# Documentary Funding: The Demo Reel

Representing a lifetime of hard work in just 2 minutes is a tough order to fill, but that's exactly what a demo reel requires. So as such, it's good to know how to make one so that you can impress an audience.
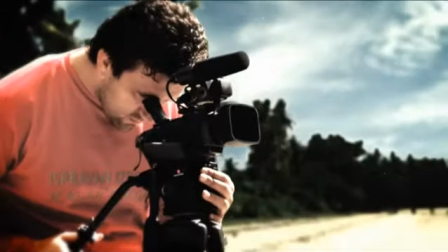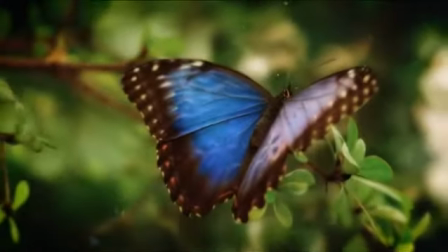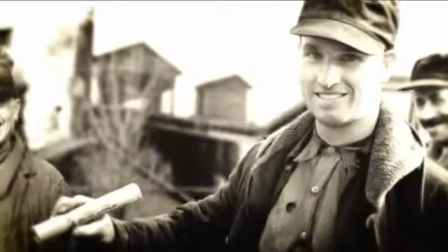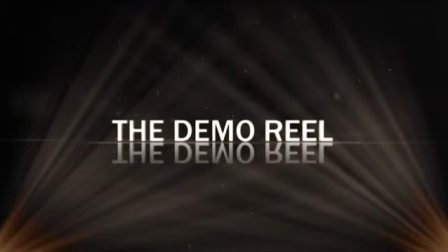Most people think of demo reels as a necessary evil. They need to be updated every year and require a lot of filtering through videos.
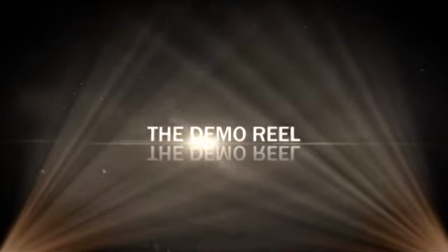(0:45)
However, making a great demo reel can also be a lot of fun.
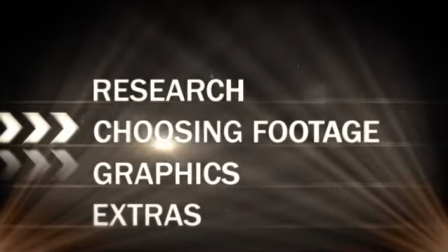(0:48)
So we'll show you how to research your demo reel, how to choose your footage, give you some tips on what graphics to include, and lastly, some extras that you can throw in to make your demo stand out. Before putting any work into your demo reel, you're going to want to make sure that you do some research. Knowing who will be getting your demo reel can be the difference between getting funding for your project or just confused stares. Demo reels should highlight the skills that you want to show investors. So even if you're a jack of all trades, you'll need to choose a skill to showcase.
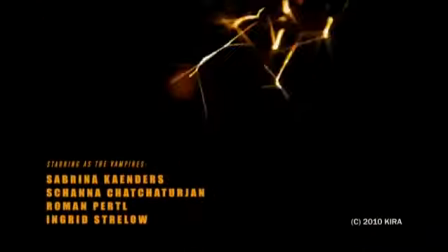(1:19)
For instance, if you're going to be an editor, you'll want a reel that shows dynamic motion graphics, natural cuts, and appropriate color grading.
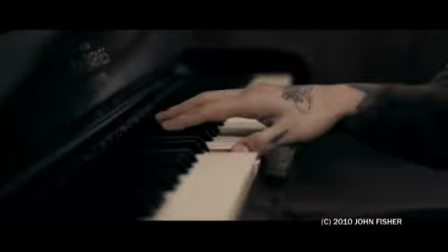(1:27)
If you'll be shooting the documentary, you'll want to show some of the most aesthetically pleasing shots that you've had the privilege of taking.
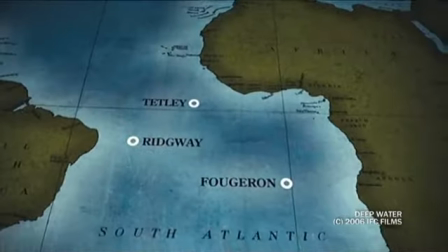(1:34)
Even more importantly, if you have any footage from a documentary that you've worked on that is similar to your current project,
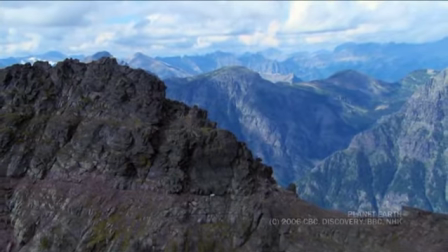(1:40)
including it can show investors that your crew can get the documentary done right. Most people who watch a demo reel know within the first 30 seconds if they like your work. So as a result, you want to make sure you choose your footage wisely and make sure that the first thing they see in your demo is the best thing that they see.
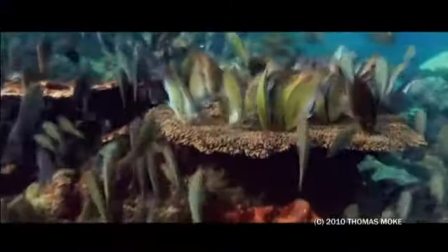(1:56)
No need to worry though, the standard length of a commercial is only 30 seconds long, so you have plenty of time to let your investors see what you're capable of. Now since most demo reels are set to music, your first step in creating one is to find music that is appropriate for the type of work that you do.
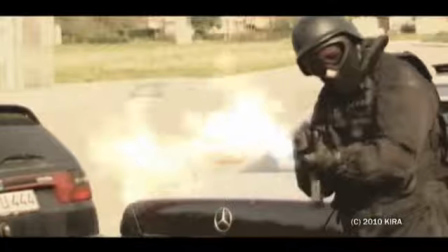(2:11)
Now let's say that your work looks like this. It's grungy, fast, and mostly handheld. If this is the case, a song with a quick driving beat like this one here would probably work the best.
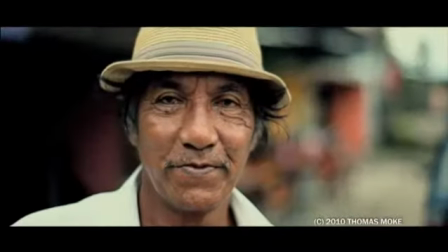(2:26)
Now on the other hand, if your work looked mostly like this, with a lot of dramatic shots that were slower in nature, you'd want to choose a more soothing song like this one here.
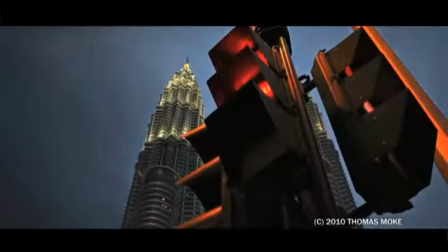That being said, you don't have much time, so you want to make sure each clip you choose makes sense when edited down to just a few seconds in length,
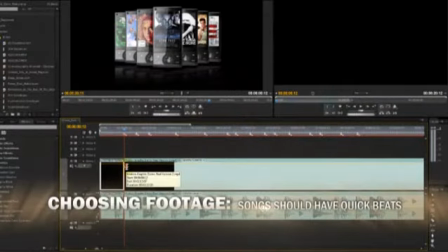(2:50)
and that each song has beats that are quick enough for fast editing. This way investors will understand the importance of each shot in your reel without having to take too much time out of their busy schedules. With the bulk of your demo reel done, you want to make sure that you top it off with some good titles and graphics.
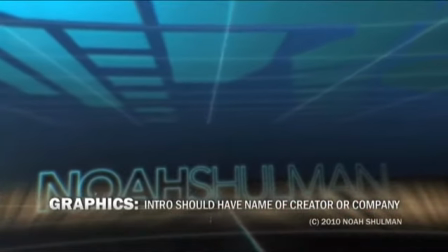(3:06)
Every demo reel should start with the name of either the creator or company in a style that reflects the music in your video.
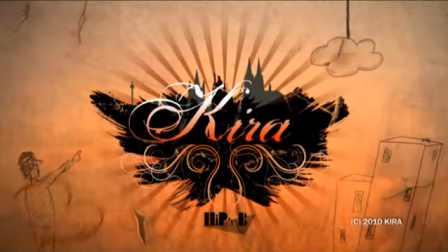(3:13)
If your music is fast, you'll want a title like this. If it's slower, you'll want a title like this instead. The most important thing to keep in mind is that no matter what, the title should be readable.
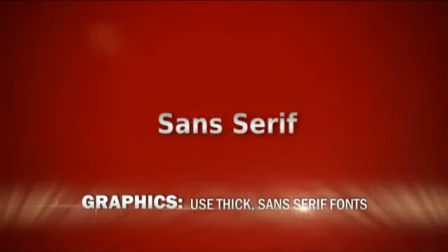(3:24)
It should be typed in sans serif fonts that are thick enough to see even on a small monitor. If investors can't read your name, then even the best reel in the world is not going to help you get financing.
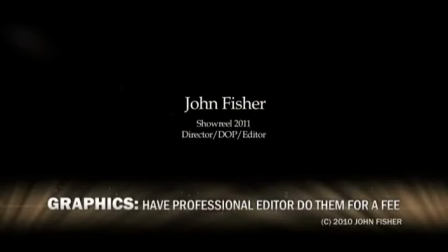(3:35)
If you're not tech savvy, you could either use very simple titles or have a professional editor put one together for a fee. Now that the demo reel is done, it may be a good idea to include some extras on your disc. A 2-minute demo reel doesn't take up much space on a disc, so you should have plenty of room to include bonus items. Sometimes the best way to judge how well a producer can put together a documentary is to simply watch one that they've already done.
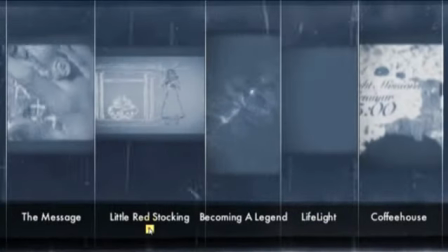(3:58)
Now that's why it can be so important to include longer pieces of work on your demo reel disc. This way your demo reel can serve as a trailer of sorts for your full film.